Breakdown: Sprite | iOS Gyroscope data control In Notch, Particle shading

Hello, Armin here. In this video we will talk about particle shading and how to manipulate object rotations in a notch scene using your smartphone or tablet. Let's go.
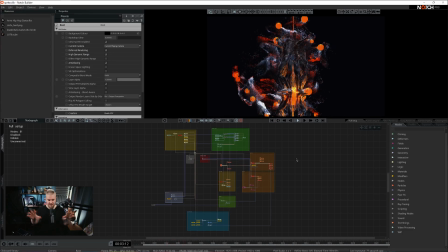27s
Okay, let's get started. So here we have a full setup of the scene.
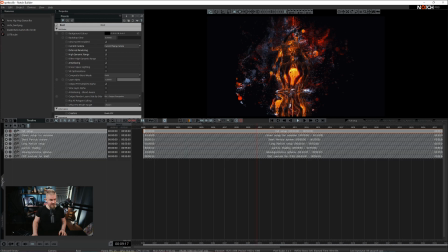31s
There's a few things happening here and I have several layers showcasing a different processes that are happening in the scene. I think it's easier to talk about this if we split them up to smaller chunks and we can actually elaborate on most interesting parts of that specific point in the rig.
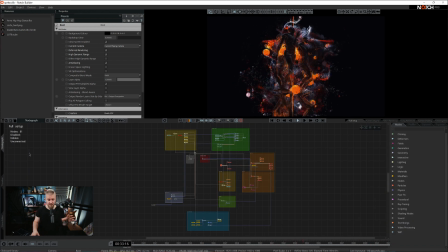48s
But before we go into detail of those points let's just talk about the scene as a high level overview. First of all we have a radial clone system that spawns these meshes. They're all downloaded from Mixamo. Then all of this setup of the meshes that are rotating is fed to the combined geometry
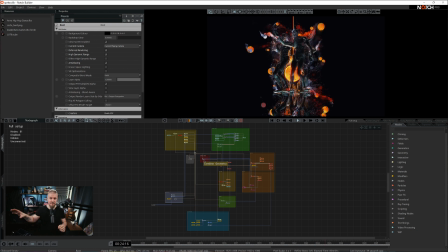64s
and combined geometry is then used as a base for mesh emitters for particles. In the particles we have two emitters, one with short particles and one with long particles. Both of those systems are lit up with the particle shading and particle shading is a definite discovery for me.
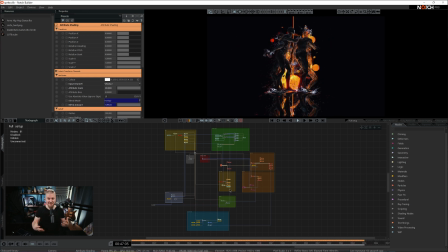82s
I haven't really used them too much and I have to say I fell in love with the particles. I knew because well it's great. I hope you're gonna like them too and hope you actually use them already. Anyways, aside of what's going on here with the particles, we have a small rig with the clone to particles.
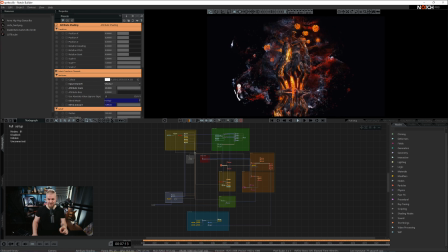97s
So the clone to particles is these little spheres all around that are working as light emitters. The reason why they can act as light emitters is because they are piped into voxel cone lighting and voxel cone lighting is said to diffuse and reflect. More on that later. And here on the side we have a couple of extra elements.
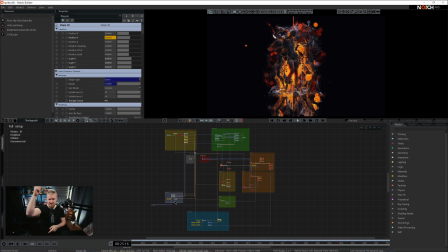116s
So this sphere that goes up and down and this ball these two are used as light emission sources and here in the bottom we have a camera so this camera is
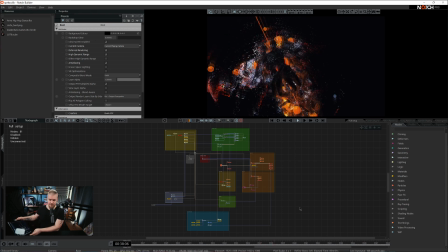126s
controlled via rotational values from my ipad
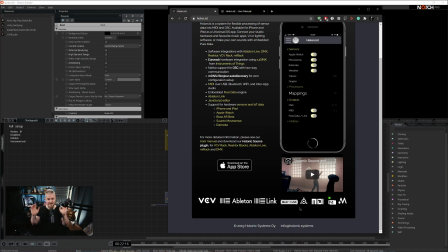131s
in essence this all setup is driven by a app which is called holonist and it just takes all of the crazy information that you can subtract from modern smart devices anything from gyro information to rotations to velocities so it takes all of that and it translates all of that to osc messages and as
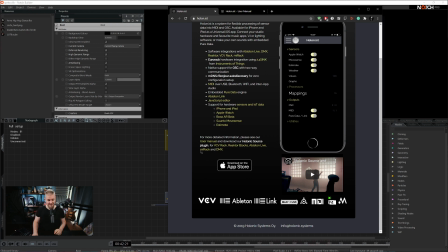151s
you know notch reads osc so this is this little app is the magic bit
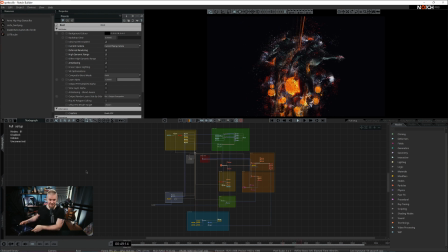155s
that allows you to grab an ipad or an iphone and apply rotations in notch more on that later so as mentioned then let's
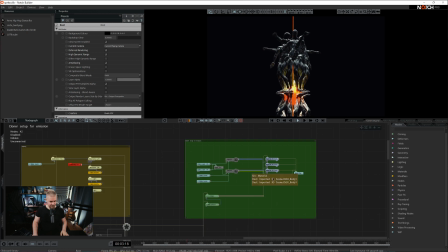164s
get started with the first point here clone setup for a mission so basically we have 3d mesh that It's imported from Mixamo, and I've spoken about Mixamo so many times. It's just an Adobe-based service. Just go to mixamo.com, use your Adobe subscription to log in,
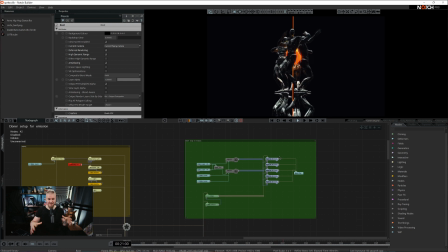182s
and you will find a ton of 3D meshes of humanoids with a ton of animations. I always refer to that website. It's great. It's completely free of charge. You can find some fun and crazy characters there. So that's exactly what I've gotten this one from, and this character is then fed to a cloner. cloner is set to a radial mode.
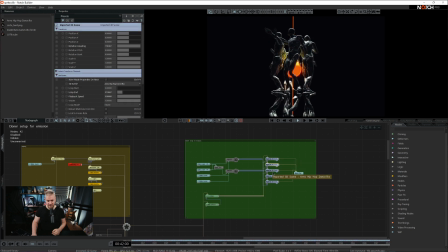202s
Now the reason why we have so many operators here is because I wanted all of these clones to behave a little bit different so they all are playing back in a different tempo. So basically playback speed is offset by a value of 1 or by a value of 0.5.
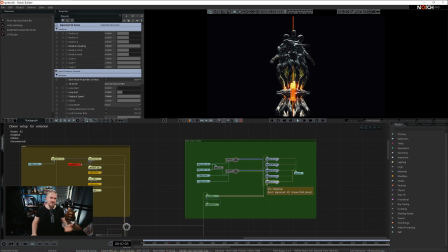218s
That's why it looks like they are a little bit more random than they actually would be. Should there be only one operator I can actually showcase this. If it was just one operator all of will move and behave the same. Obviously a thing to think about is the no spawn mode so in this case I said it's random so it actually looks random.
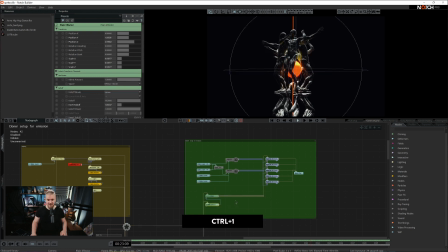236s
Now we have a small plane effector here, all it does it just makes the cloners a little bit bigger in the center so we have this well nicer composition I'd say and we have a pole and we have a sphere and these two are working as a light emission source.
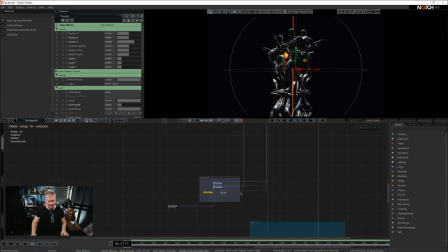255s
So let me briefly cover that. Basically we have two 3D objects.